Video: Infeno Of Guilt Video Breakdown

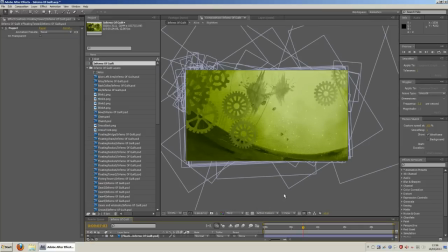as per the final animation. Okay, next part will be Alice and then the Jabberwocky.
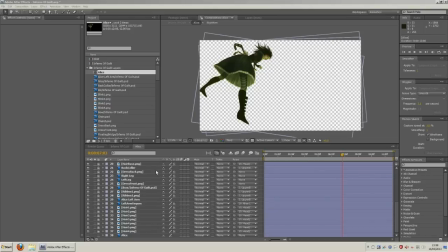Okay, so now on to Alice. And if I run through the time frame here, we've got, ignore the random glitch little bits, they don't render out the final animation.
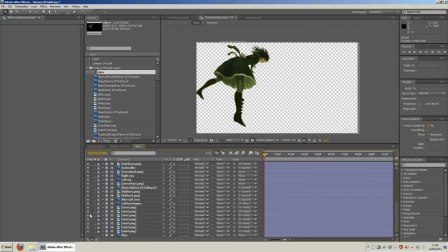As you can see, she consists of a good number of layers herself. We have a lot of hair, unlock all that lot. The hair itself, at one point I have found very, very irritating, somewhat annoying. The hair is normally a wave warp.
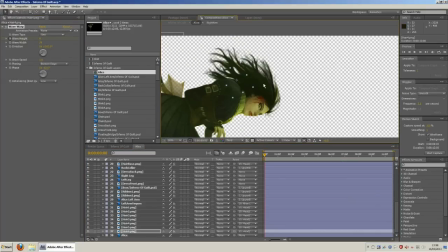The only issue with bringing a Photoshop file into Wave Warp, let me move this up here,
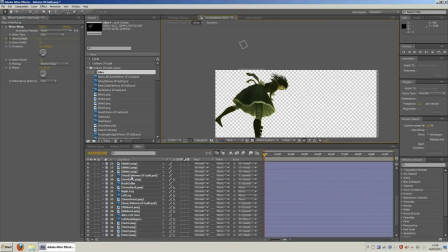is an entire Photoshop layer will be the entire size of the composition, that big bounding box. If you apply a Wave Warp to that, the entire bounding box gets the Wave Warp applied, and you can't
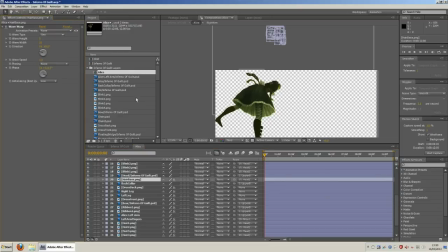pin any of the edges and it make any effect. Obviously what I've got is a tiny little piece of hair like that,
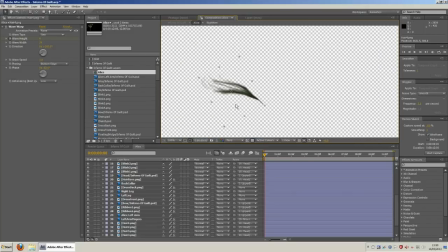and by having it exported to a PNG or another file, I can actually pin an edge.
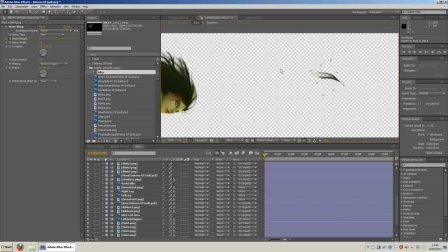So say the hairline on her head will not move if I pin the right edge.
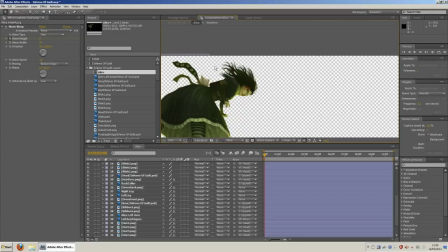If it were the whole layer, I couldn't do that. So that was one of the most annoying points of doing it. But again, she is umpteen layers of hair with Wave Warp applied.
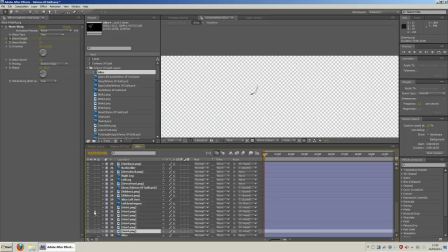that, all just fingers, all just around the head, positioned in front, behind,
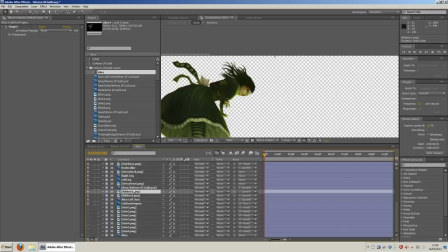and that's all the hair in the front. The ribbons are a wave warp with puppet tool.
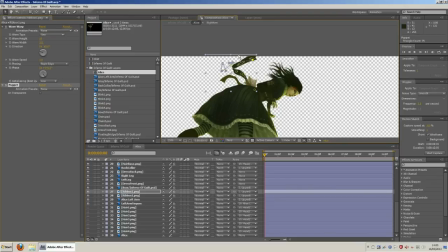Little puppet points here, just so I can get a little more movement in the thing, and the wave warp adding more movement at the end, so just like that. That's all there is to the ribbon.
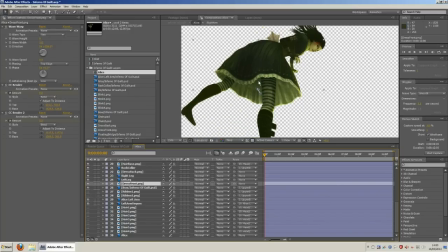The front and back of the dress, this with a point that a lot of people asked on. They're two separate layers with the legs sandwiched in between, and each front and back section has the exact same image size and settings applied to it, so they move exactly the same.
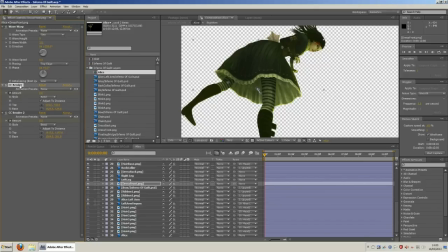I've got my usual wave warp with settings, and 2 CC benders applied, one for the back of the dress, so if I move that, it moves the back of the dress, and then one for the front,
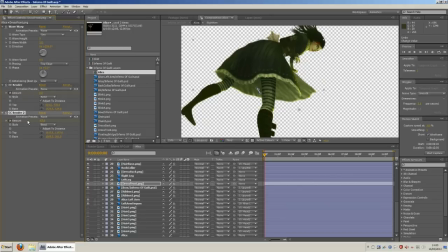so that I could further enhance it blowing in the breeze. And I just copied and pasted all the settings for one right into the other one, and that's it. They move in perfect unison without separating and look like one solid piece sat in front and behind the legs.
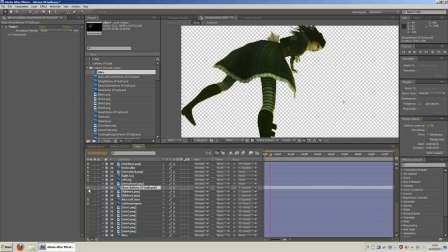So that's all there is to that. The bow, a little bit of transparency on it, as you can see there,
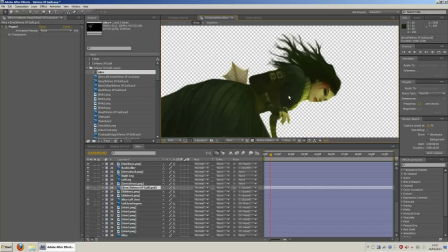and was just parented to the upper body so that it moves with, as was all the head and the hair, all parented together. So if I move the upper body,
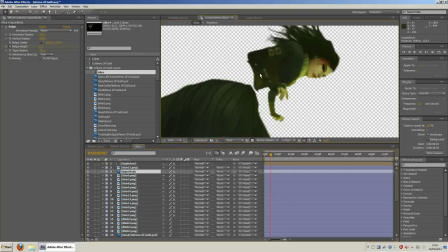if I can find it, I move the upper body, most of her moves with, because there was a little bit of rotation in that as well.
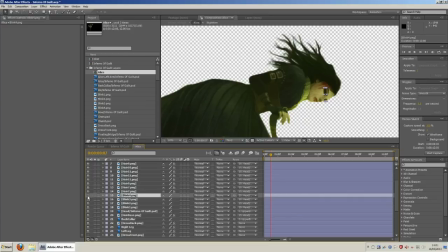The blinking of both her and the Jabberwocky are just several individual individual frames, a slightly more closed eye, flicked on and off inside for individual frames.
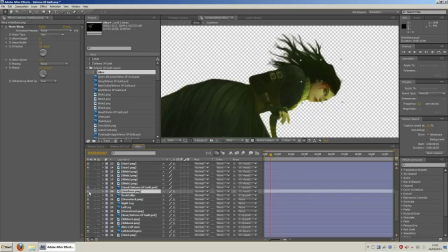Again, cut up body, very little in the way of settings, mostly just wave warp for all the hair, a couple of keyframe movements for the upper body.